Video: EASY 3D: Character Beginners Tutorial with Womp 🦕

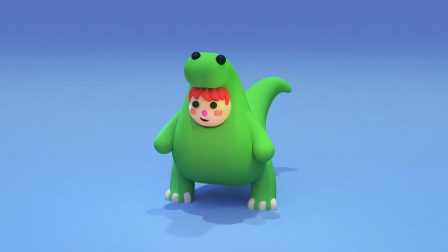Hey Wompers, and welcome to another follow along video. After we have created the famous 3D donut in the last one, we are now diving into making characters.
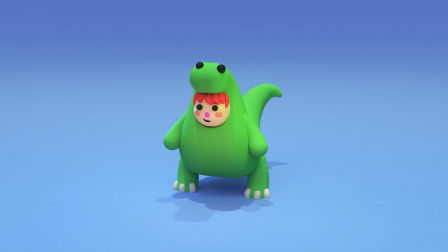In this video, I'm going to make you more familiar with curves. They are an essential part to more complex creations in Womp. But don't worry, we are going to start fairly simple by making a cute little dinosaur character like this one.
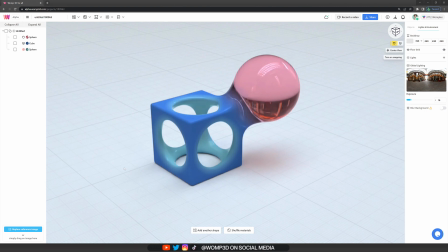So let's jump straight in. So first, let's go to our top bar and open up the primitives menu.
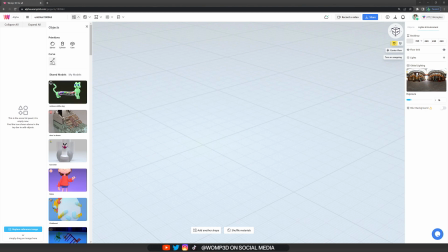Here we find our curves primitive. And what you need to know about curves is that they come inside of a union.
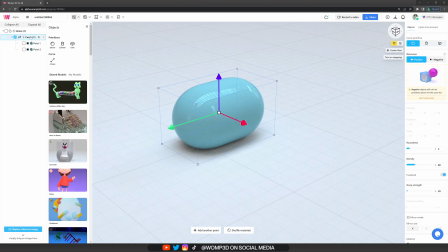And if you want your curves to be affected or affecting other primitives, they need to be inside of the same union.
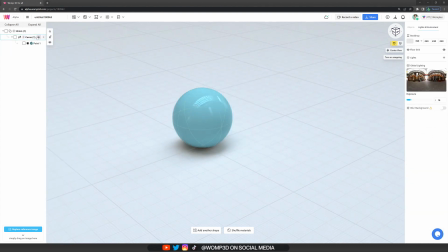Now, curves consist out of points. We have different kind of settings in the curve itself and in the curve points. In the curve setting, we can, for example, change the primitive at the top, or we can change the roundness and density.
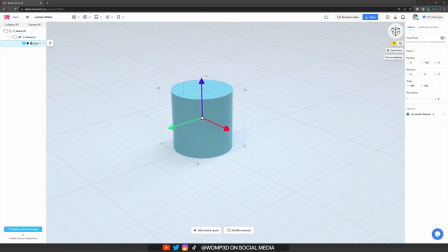More about that in a bit. But for now, let's start with the curve point. Here we can, for example, round up our primitive. So we can use a cylinder to round it up to have a rounded cylinder.
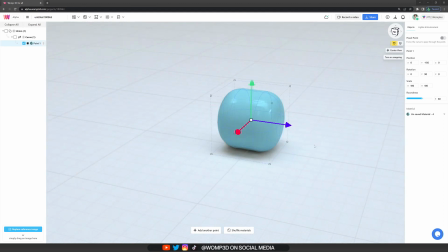We want to use a cylinder-based curve rather than a sphere-based curve just because it gives us a bit more control over the shapes and form.
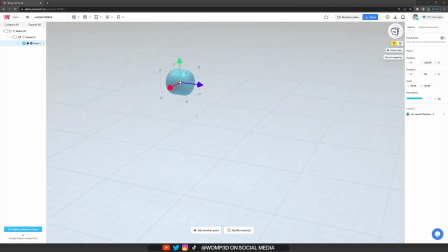So here I'm just scaling it up a little bit and navigating it up to where we want to start with the head. I'm gonna make this fully rounded so it's, you know, a nice rounded shape for the head. And I'm just scaling it by using the arrows and the gizmo.
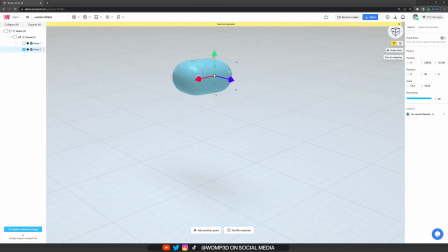And then I'm actually copying the curve point by holding down Alt and just dragging it to another point. As you see in the scene list, it has now created point 2. So this is what you will see me do here.
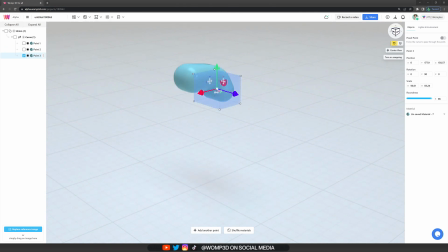I'm just holding Alt and dragging it to create another point, and the curve will create a transition between the curve points automatically. Now, as I'm going down with the body, I'm scaling this up and a lot bigger just because I want to really exaggerate the shapes of the dinosaur.
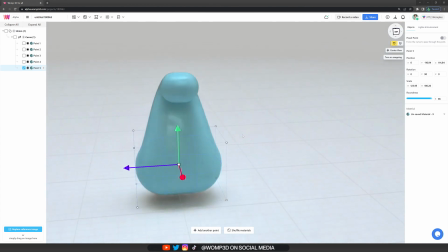So I'm making the body really thick and I'm giving it this, you know, this belly, this rounded shape at the bottom.
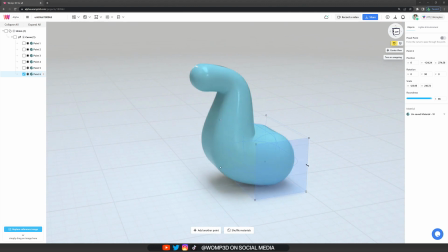So I'm letting it come out and then go in a little bit more again.
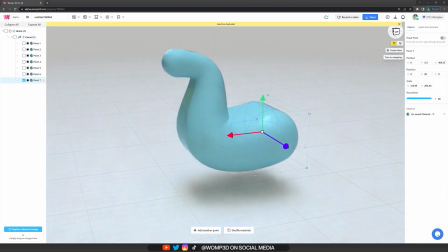Now, once we come to the tail, we want to scale it really small and as rounded as possible again.
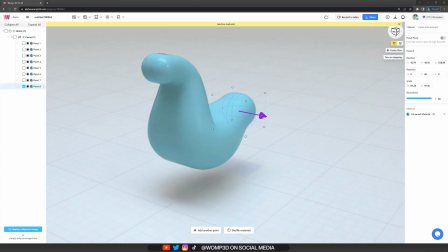Now, to make this a little bit imperfect and not so symmetrical, I am going to extend the tail very upwards and more to the right. This gives it this really nice flow of the body. It's almost like an S shape, which is a very pleasing shape for the form and the flow of the character.
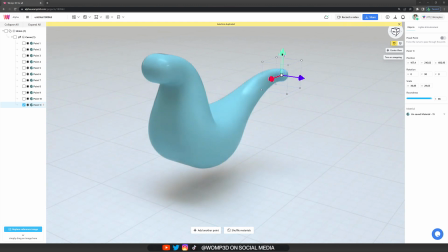Now, then towards the end of the tail, I'm making it very, very thin and small.
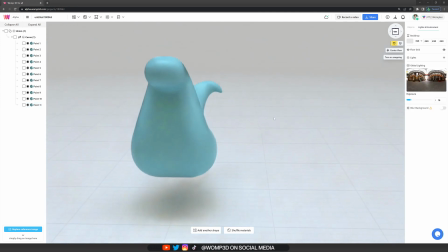So I think that's looking really nice for the base of the body, and with that I can now also show you what the curve settings actually do.
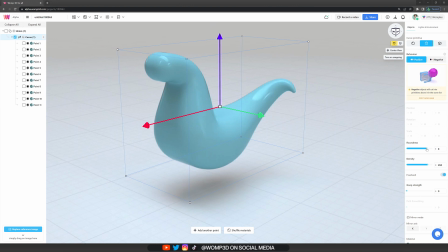So first off, the roundness is basically how edgy the transition or how smooth the transition between the curve points are. If you increase it to 10, it's super smooth. If you have it on 1, it has this very stylized, edgy kind of style. While the density is pretty much out of how many shapes the curve is made out of.
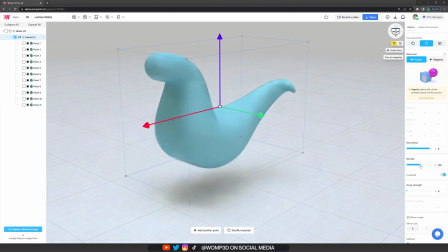So if you want a very smooth curve, you want a really high density. And if you want a low density, that's maybe for some patterns where you have like a bit of spacing between the shapes. That can also be really cool for some things, but in this case we want it as smooth as possible,
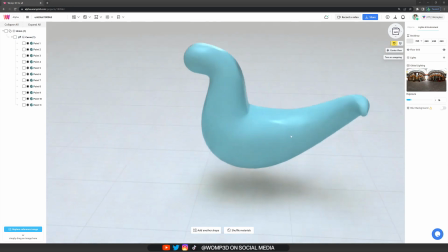and that's why we also increase the goop strength a little bit, which also makes the body even a little bit thicker.
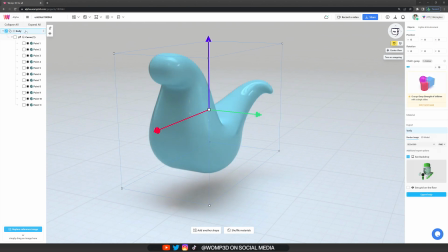So now we can call this union the body and close it down.
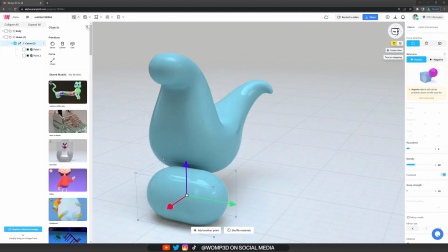And then we go back to our primitives menu, get out a new curve, and pretty much do the same thing.
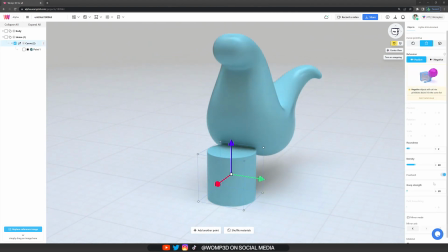Delete the second point, change it to a cylinder in the properties menu. And now we can do another little trick, which is activate the mirror.